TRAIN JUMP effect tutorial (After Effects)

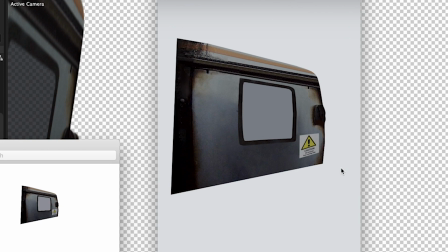Now this was a 2D object, but with the perspective that I added it was meant to look like a 3D one.
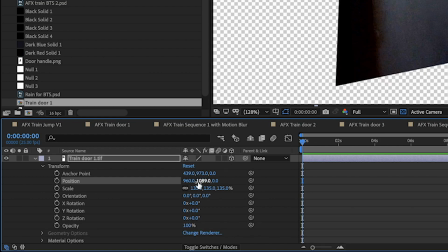Now I'm not a 3D motion graphics person at all, but by turning on the 3D effect and manipulating this and adding a handle at the far end,
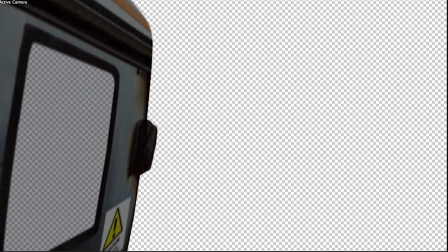which was actually a second object and could therefore go in a different direction, I kind of made it look like this was a 3D door.
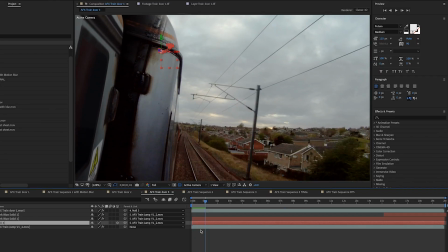So I could drop this fake door in on top and parent it once again to the null object, which had the train's movement.
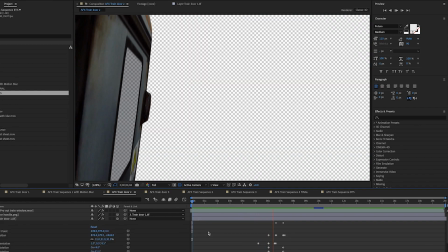Then I keyframed the door in 3 dimensions to look like it was moving past the camera, and then the figure appears from behind it.
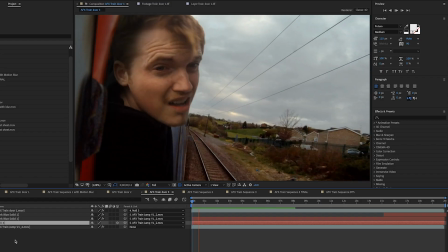So even though there wasn't a door there at all, we've created an impression of one. I also did a couple of things to disguise the fact that the door is a still image.
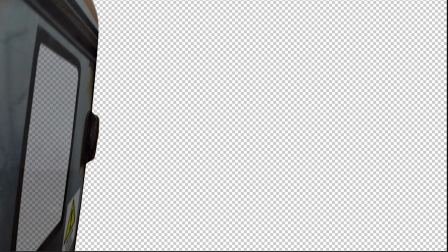I flipped the background from the far side and created a very subtle reflection of the landscape moving past.
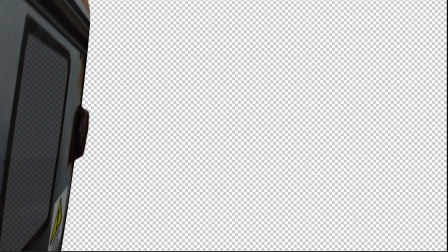I also added some extra grain and noise just onto the door there to make it match a bit better with the grainy GoPro footage.
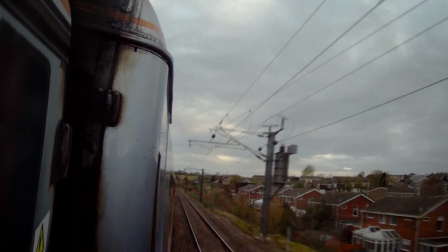The door is sitting there from the beginning of the take, and hopefully no one even realizes that it isn't part of the real train.
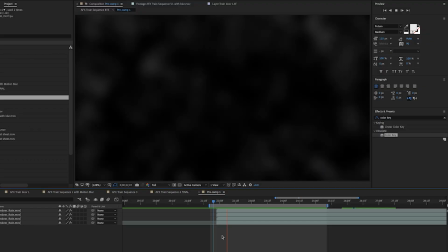Next, I added some weather elements just onto the top of the whole image,
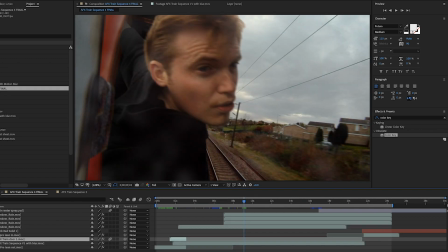and just something that kind of looks like it's on the camera lens, because it was a pretty cloudy sky in my clip that I'd filmed,
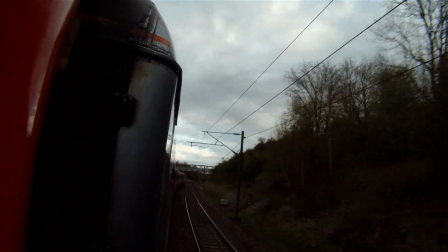so I thought, okay, well maybe there's some slight drizzle, maybe there's some water droplets hitting the camera, there's all this fast moving air hitting it anyway.
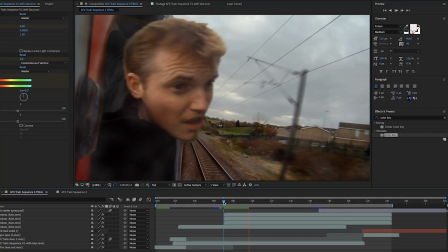It was just to give a bit more of an outdoorsy feel to the whole thing and kind of hide all of the layers underneath it.
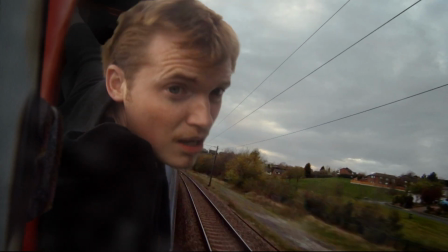So I tried to add some of that, which gradually increases the longer the camera is actually outside of the train.
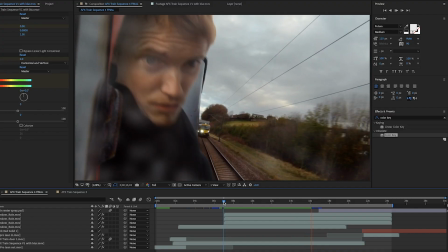And when the other train went past, I think I actually doubled that and added some extra splash from that train,
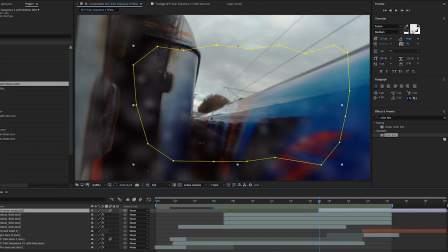as if the force of that was splashing more water onto the camera at that point as well.
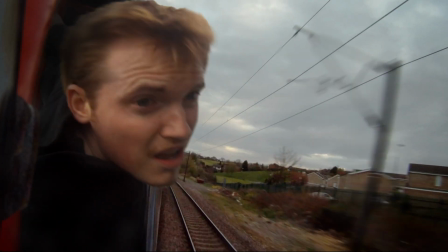And then I did a little bit of artificial camera movement by just zooming in probably to about 110%,
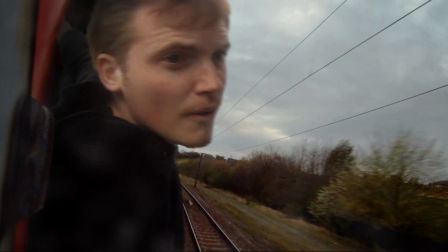120%, something like that, and then just a little bit of artificial panning around once the figure comes out of the carriage.
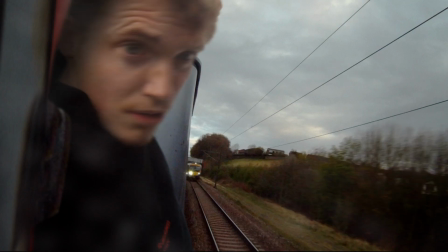Again, just to trick your brain into thinking that you're seeing one filmed element and not several layers sitting on top of each other.
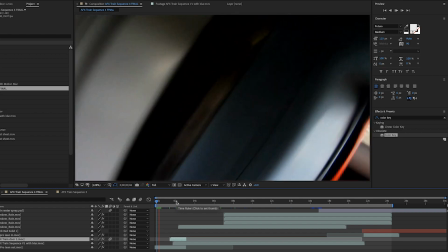And then finally I realized I could make this look a little bit more like some found footage and something genuine
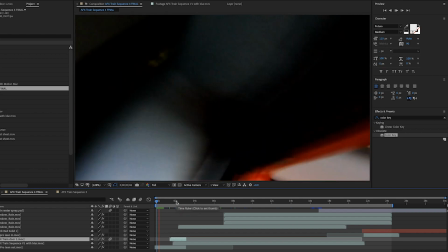by using the start and the end of the real clip where I put the camera through the gap in the window.
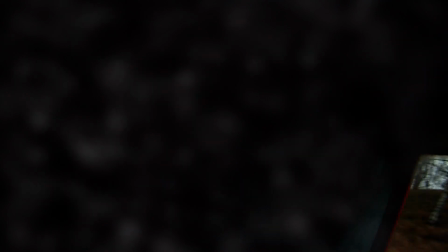So I actually added these clips to the start and the end and recorded myself at the beginning telling a friend to get ready to film the stunt.
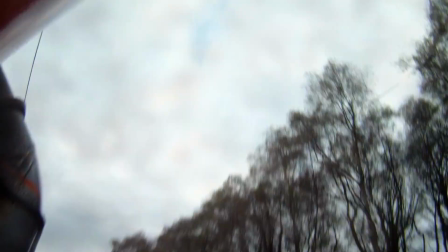Okay, ready, go!
And I used the voice of my friend Nick at the end when he realizes that the stunt has gone wrong and I've fallen off the train.
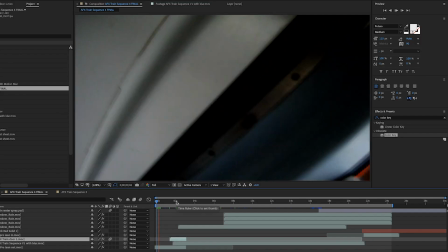Steve!
So this was all just designed to make it feel a little bit more like it could be a real stunt and has gone wrong.
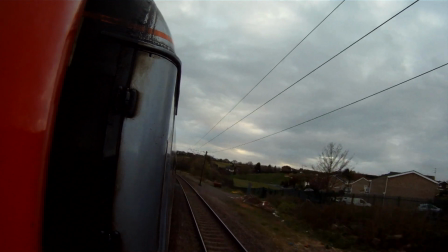And then finally I did some sound design,
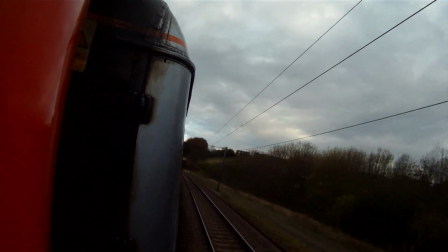so I started with the original audio from the GoPro of the wind rushing past the camera and the train coming past as well.
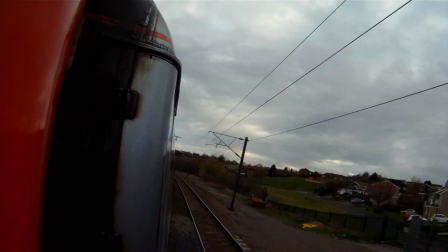And I think I added just some subtle noises as well to try and heighten that.
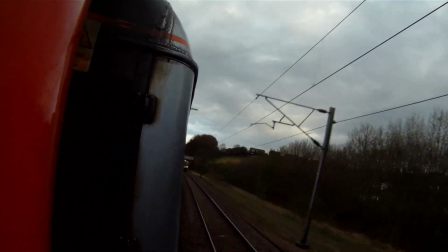So it's probably a little bit more Hollywood sounding than the GoPro, but not super over the top because I wanted this one to feel a bit more found footage-y.
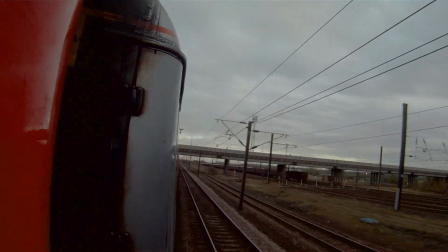So with the background that's filmed on a location or is stock footage,
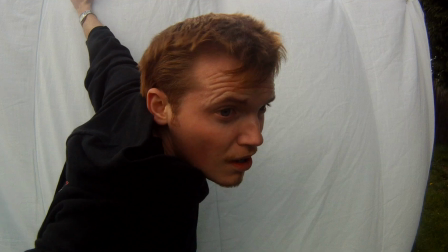with your foreground elements that you film at home and try and match as best you can, and with some digital finishing touches to knit it all together,
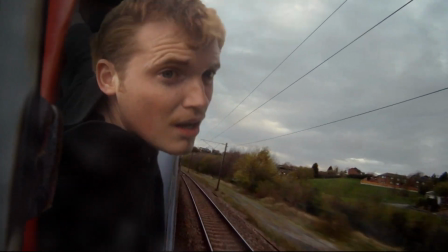this sort of thing can be a really fun effect. But please don't kill yourself filming on any trains. So guys, I hope you enjoyed that. Please give it a go, tell me what you think in the comments, and hit that subscribe button if you enjoyed this.
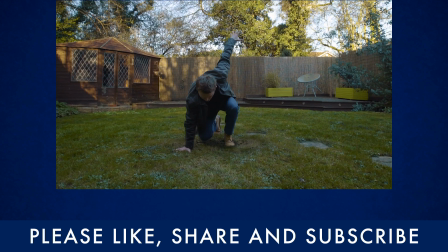I've been Steve from Unexplored Films, and I'll see you next time.